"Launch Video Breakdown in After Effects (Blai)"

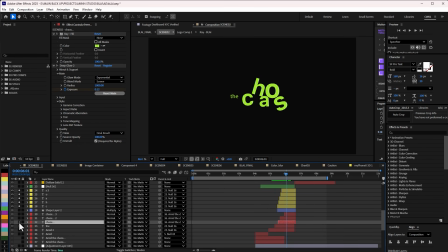774s
I just did scale, animation, and overshoot, but the ones that actually brought about the real chaos are this text. And this is actually quite easy and quite simple. It's just a text preset called explosion.
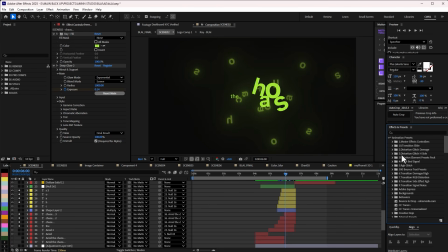788s
Let me show you where you can get that. You can come here, go to text presets, and then go to presets rather, then go to text, and then you go to, I think, mechanical. So I think it's in miscellaneous, but open this up, explode out.
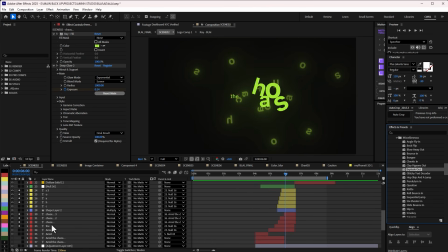806s
So this is the text preset. If you apply this is what you're going to get. And it was really quite fun applying this, and it works well for what I want. Though I needed to do some tweak to make sure that it make a whole lot of sense for what I'm doing. So, and I duplicated some text even with the same preset. So basically that's how I get to do it.
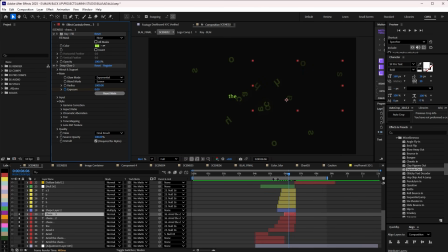823s
And of course I added deep glow, the color, added deep glow, animated the exposure so that it can really emphasize on that explosion. And then you combine all of this together, and this is what we are going to have. So if I play this now,
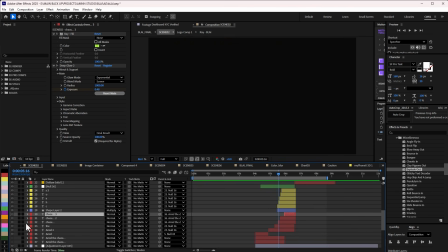839s
and then we are going straight to the next scene, which is this.
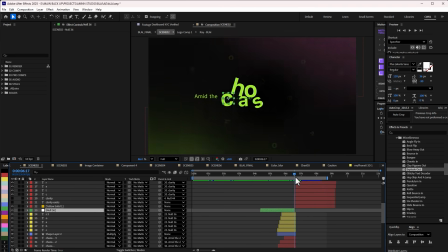844s
So I did, of course, match cuts to this point, introducing clarity exists.
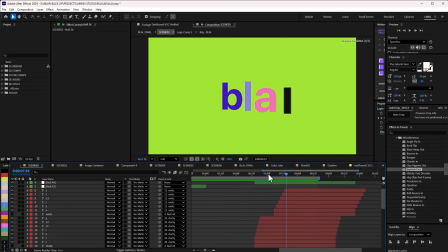849s
And if you see my text, you can see that I actually have all the letters separate, because for me, I actually do prefer having so much control on the letters. I know that there are some really great text presets. I'm actually quite good with animators, but sometimes I just feel like, separating this text one at a time is really good,
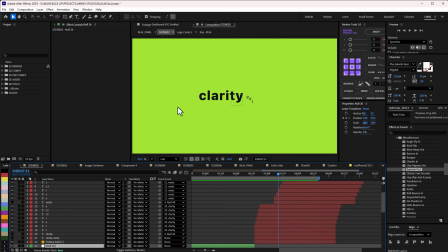867s
because I make use of a script that make me separate all my text really easily,
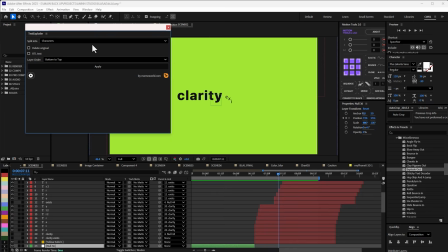873s
and it's called Text Exploder. So this is the Text Exploder.
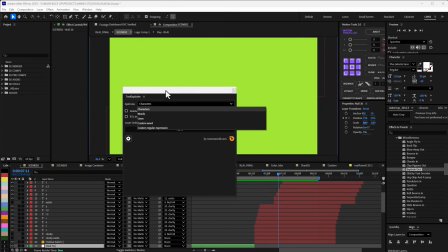877s
So if I select the text and I put it in characters, it will separate all of them for me at once.
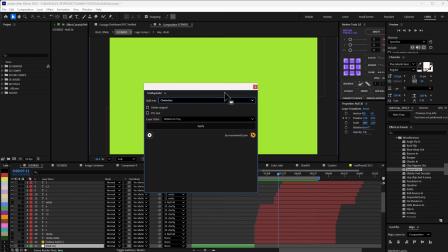883s
And with this, you don't need to worry about expression or anything like that. It does a perfect job. So this is what I've been using to just give me that much control,
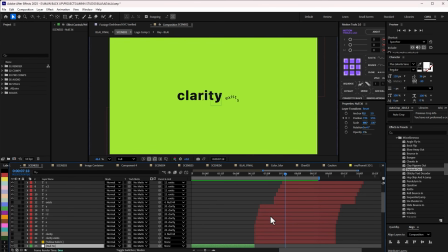889s
and that's why you have so many text animation here, right? And basically, if you check, these are just simple position animation. And for this clarity, I added echo. Is it echo or cartoon mode blur? One of the two.
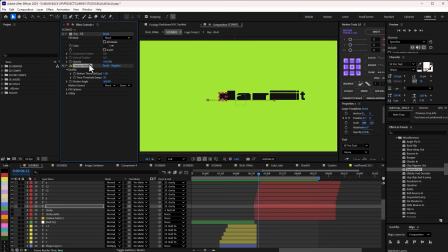901s
Let me just confirm. So I added cartoon mode blur. Cartoon mode blur is basically echo, right? But with more functions, right? With echo, you will still achieve the same thing that I've done here. So to give it that really draggy effect.
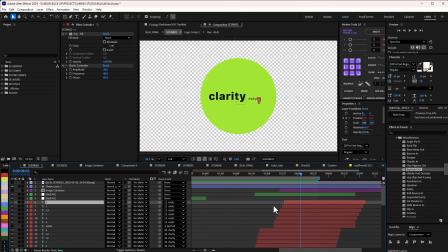912s
And then the exit is just simple text animation, just real overshoot.
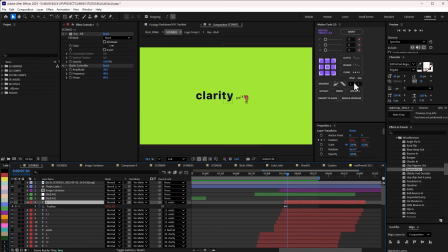917s
And I think I use the motion tools for the elastic here, so to give me that overshoot. Basically, if I double click on this, I don't use this all the time, but for some really straightforward thing that I really want to do, I definitely use it.
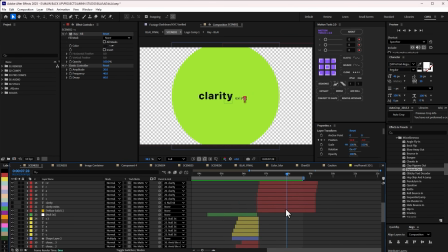931s
So that's basically how I get to achieve this. And of course, I scale in the background where let me see.
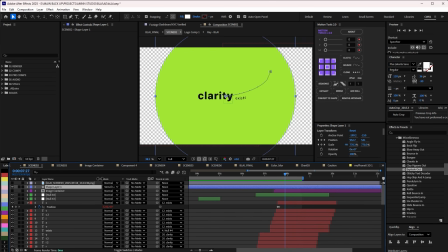939s
So this is the background that I use, and I use I changed the blend mode to stencil alpha. So even though it's on top of the entire composition, it's really more,
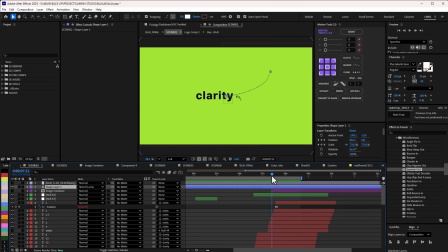952s
because of the blend mode, the kind of blend mode is just making sure that everything else that is not within the circle does not show.
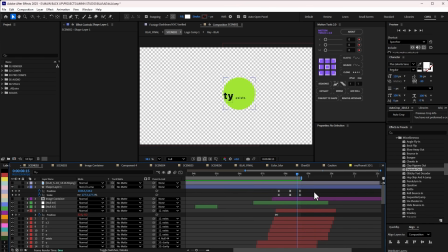961s
So, and that's how I get to able to go into my next scene. So with this, I just, can you see, have this go this way. So there is just position and scale animation, right? I needed to do some tweaking with the positioning, right?
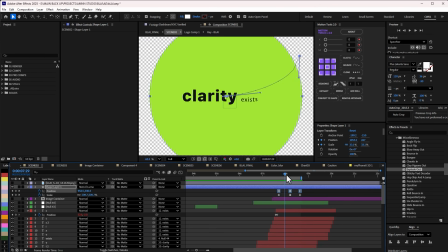975s
So I needed to make use of these handles to really get what I really want, to give that, to give it a little bit of depth.
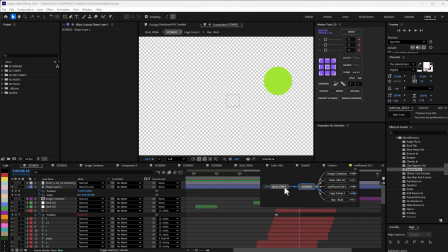982s
Cut straight to the next scene. So let's go there. And then this is the next scene.
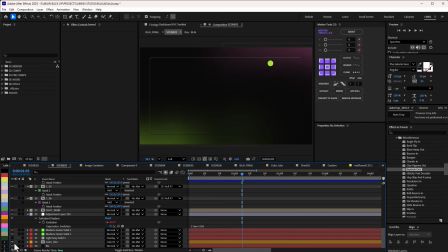987s
You can see, so you guys already know I get to achieve the background already. So we are going to start from here. So yeah, here's the next scene.
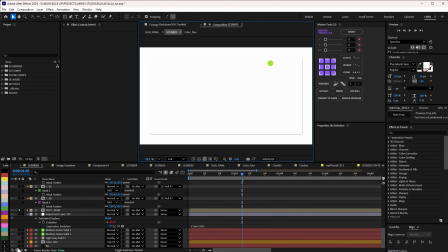996s
And I think I'm just going to, so I've soloed the chart.
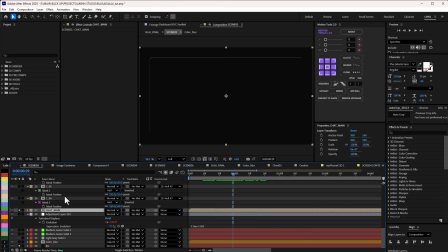1002s
So basically, I just did like a glass effect. If you don't know how to do glass effect, there's a lot of tutorials out there, but I'll show you how I get to achieve mine.
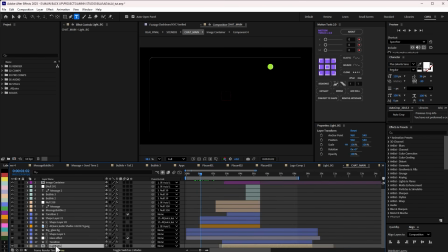1010s
There's really nothing much to it. I didn't do something really complicated with mine. So the very first thing is this one here. And here I have, if I open this up, I have a layer style.
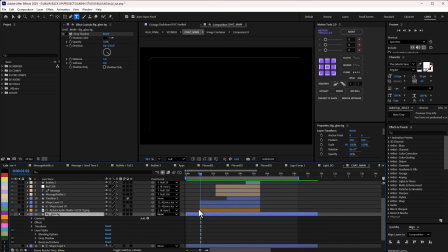1022s
I want to be sure I'm opening the right thing.